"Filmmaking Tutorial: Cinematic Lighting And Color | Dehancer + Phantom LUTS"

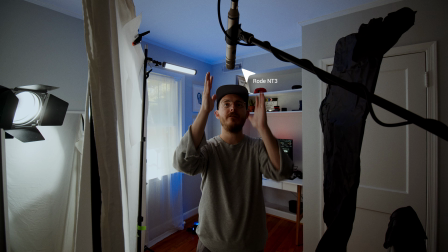And so what you can see here is obviously I have my microphone, the NT3, just, you know, a foot from my mouth basically,
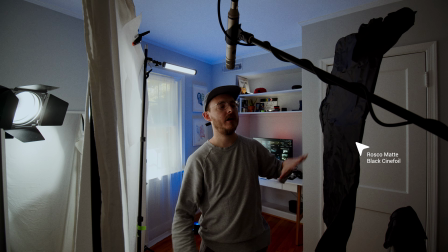and I have this ridiculous small piece of cine foil, a little bit of negative fill,
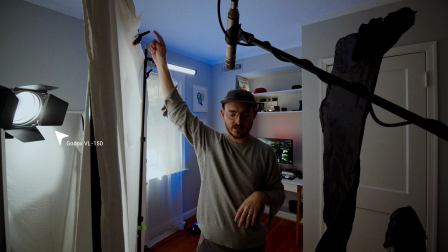and then as you can see in the shot, you could see the Godox VL150, and then attached to it are the barn doors, and that's just helping to control some of the spill around the room.
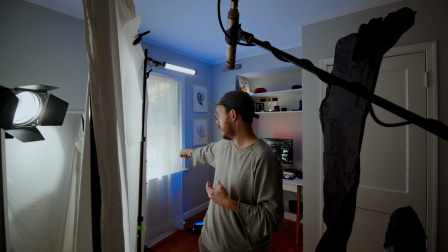And it is the middle of the day, it's quite sunny, it's getting a little hot down there, but that's okay.
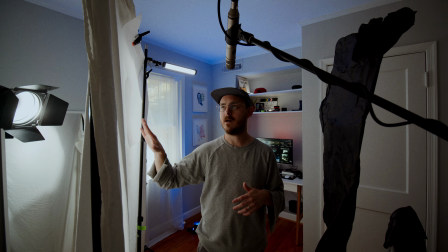About 20% power that the Godox is on, and it's going through this basic bed sheet. And then I actually have this other glossy kind of diffusion that I've just clamped up on there as well.
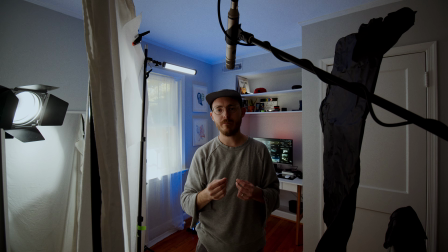And I'm not sure that it's doing a whole lot, but it's definitely helping soften the image even more. And then behind me, I have the mini Pavo tube that's just giving me a little bit of a rim hair light to kind of create a little more depth.
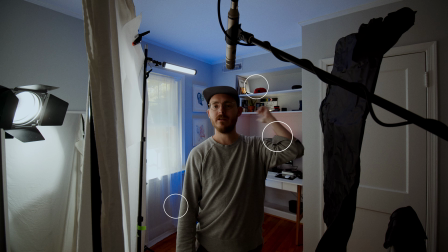And then as usual, there's multiple LEDs and different things behind me that are just helping to create that depth.
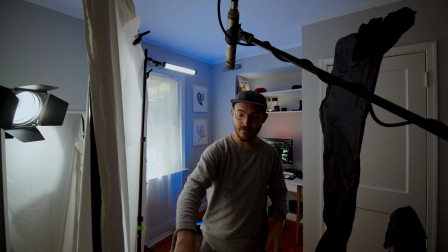So this is really all that is going on. As you can see, this stand is actually made for backdrops and things like that.
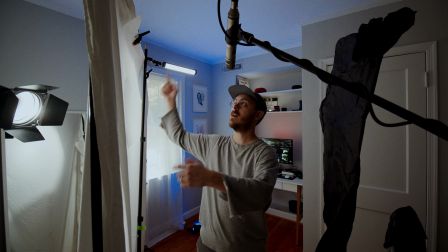I don't really use backdrops ever, so I just set this up with the rods and clamp up this sheet. That's literally it. I'm also going to show you, if I take away this bed sheet and all this diffusion, what it looks like with just the barn doors and the Godox just blasting right at my face. And then I'll also put on the mini dome from Aperture to give you an idea of exactly the look and put them side by side so you can really see the fall off and how much more natural this will actually look. I mean,
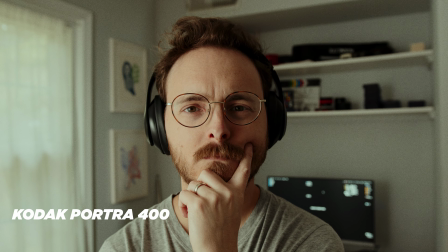you know, we're constantly trying to use windows and things to help motivate the light for our scene because our eyes naturally are gonna,
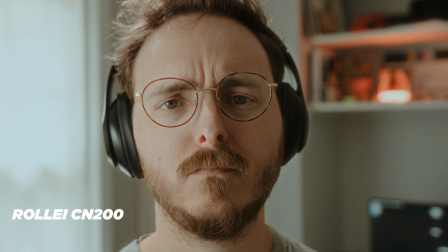you know, if there's no window there and then there's like this light coming from that angle,
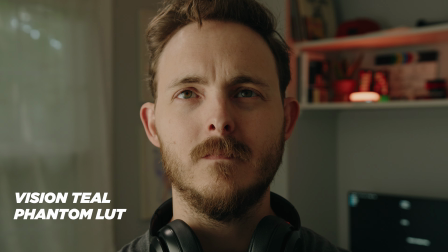typically we're gonna be, you know, questioning the realism. But with YouTube videos, of course, that's not as important. So it's more in the film world or when you're shooting interviews and things to make it look as natural as possible. So I'm gonna go take this down and we're gonna blast the light into my face and I'm not gonna change anything with the camera. We're leaving it, I believe we're at f3.7 and we're gonna leave it at f3.7. If I have to adjust the light, I will. Right now we're at 20%, and then we'll put on the Aperture dome and we'll see what that looks like. So let's go do that.
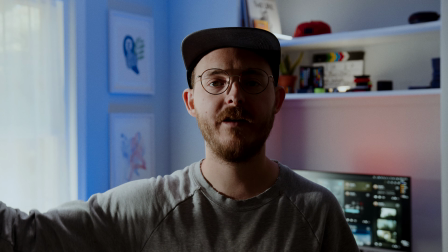So I turned the light down to 5% and it is right out of frame, blasting right into my face, not even really at an angle.
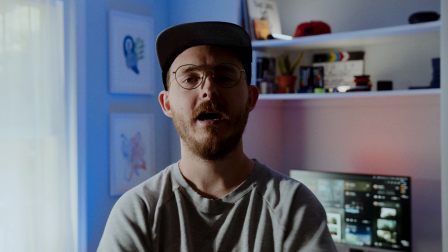It's almost completely parallel. Yeah, it's a little bit in front of me. But as you can see, this is a specific look and feel if you're going for it,
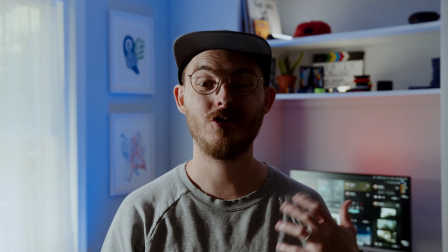but it creates much more harsh shadows and lines on my face.
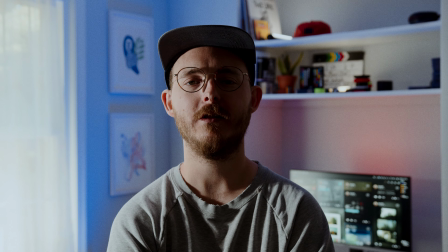And it's not as flattering if you're trying to make something look as, you know, natural and real as possible.
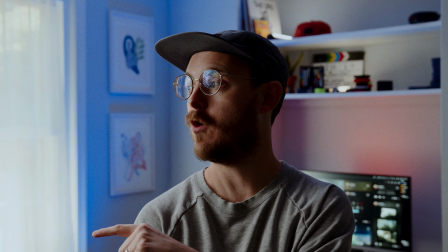Okay, so now we have the mini dome 2 and I have not moved the light.
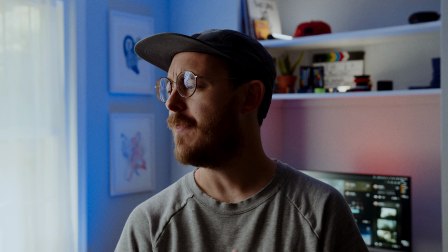It is still at the same distance away. The power is up to 15%.
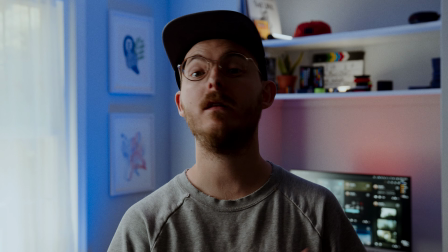We're still at f3.7. And so you can see this is a little bit better, but it's still a lot of shadows,
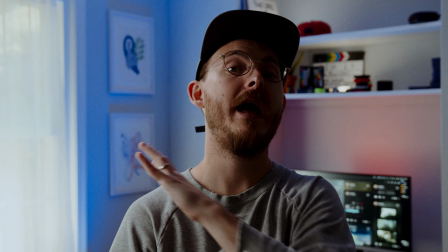a lot of stuff going on differently from that big, soft, diffused source.
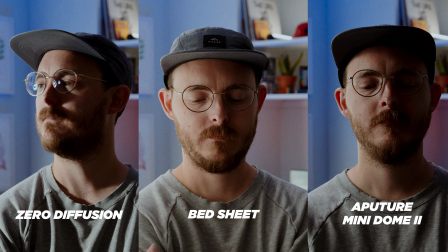So again, just an example for you to see, nothing more. Okay, so for the last one that we'll walk through the color grading, we have shifted aerial even more of an angle and to kind of have that interview-ish setup.
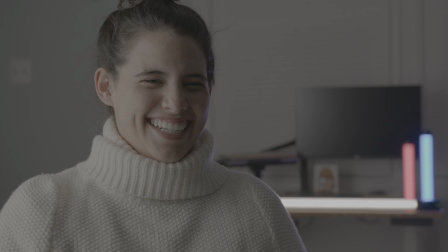Now, I'm not shooting from the shadow side, which I would typically recommend. We're somewhere in the middle.